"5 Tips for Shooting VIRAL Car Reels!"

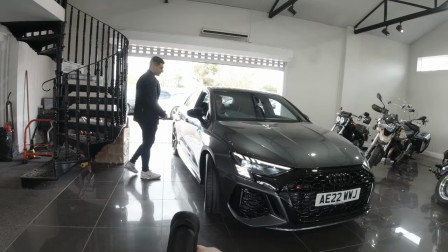3:00 By this, I mean the angle that the car is at, the angle of the wheels. for example tires positioned towards the inside or the outside add more depth to the shot
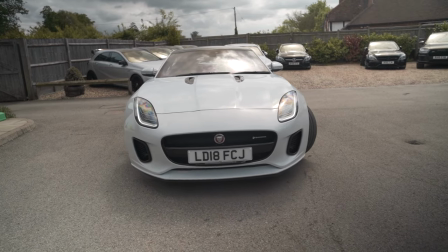3:08 because it adds more shape to the car and also the angle that the car is positioned can make a big difference for
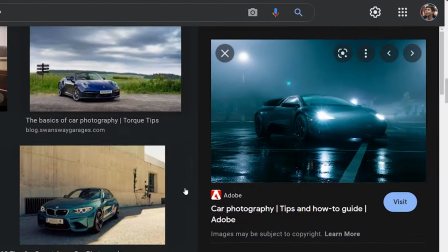3:14 example 20 to 30 degrees from the center makes the car look nicer it just adds more depth to the shot and if you can find a way
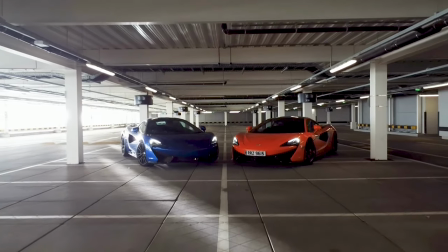3:20 to complement the depth of your environment such as when we put these two cars next to each other even better and if you don't like it
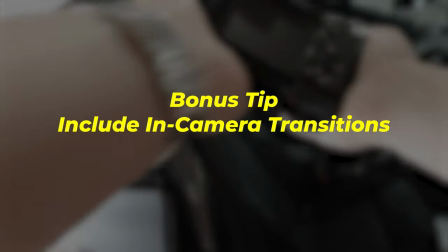3:27 change it bonus tip is to actually include in-camera transitions which will allow you to whip out and whip into things it will just make editing
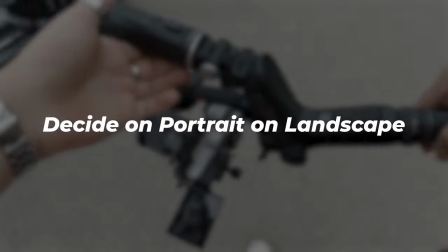3:35 a breeze speaking of editing my last and final tip is to choose whether you're going to shoot portrait or landscape beforehand if you're shooting horizontal you're going
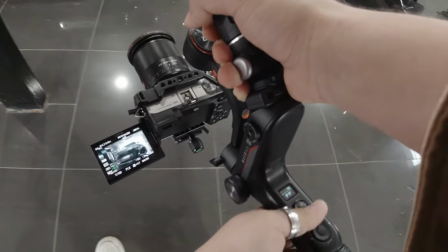3:42 to always be thinking about composing horizontally it's very hard you have to always remind yourself to shoot wider so you end up lying to
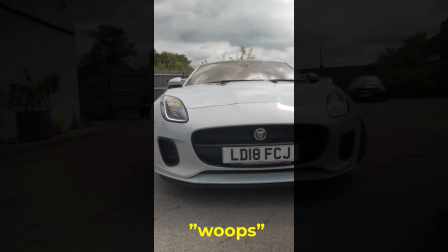3:49 yourself thinking yeah i'll have enough room to put this vertical you won't i realized this the first time i shot cars i did it vertically and you can see
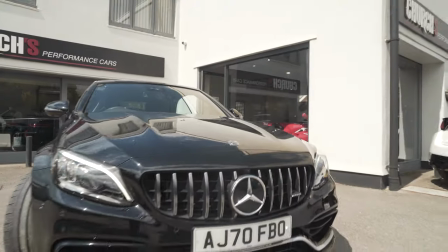3:55 these videos are composed pretty pretty decently but when i shot it horizontally knowing that i was gonna put it in a vertical format as well
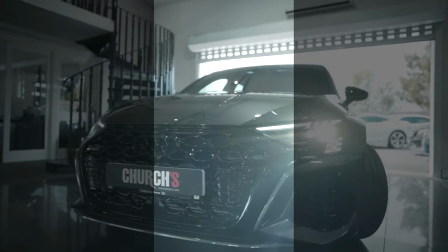4:03 i don't know maybe i suck but it was hard for me to really get the shots properly in frame which ends up with shots like this and like
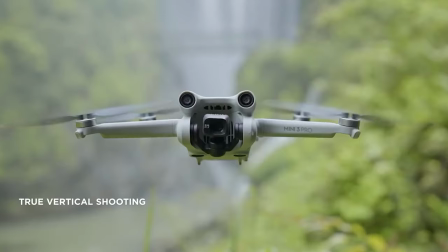4:10 this and like this i mean this is why the new dji mini 3 pro has now a vertical
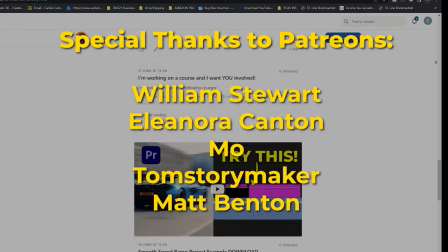4:15 mode anyways if you want some project files and footage to edit you can check out my patreon below if i don't know how i actually got into making car videos but you can check out
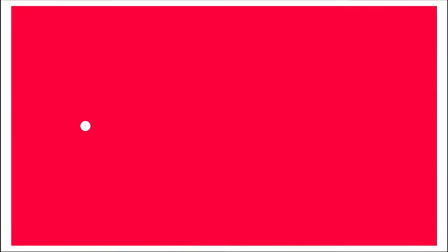4:21 this video right here that we said i'll see you in the next video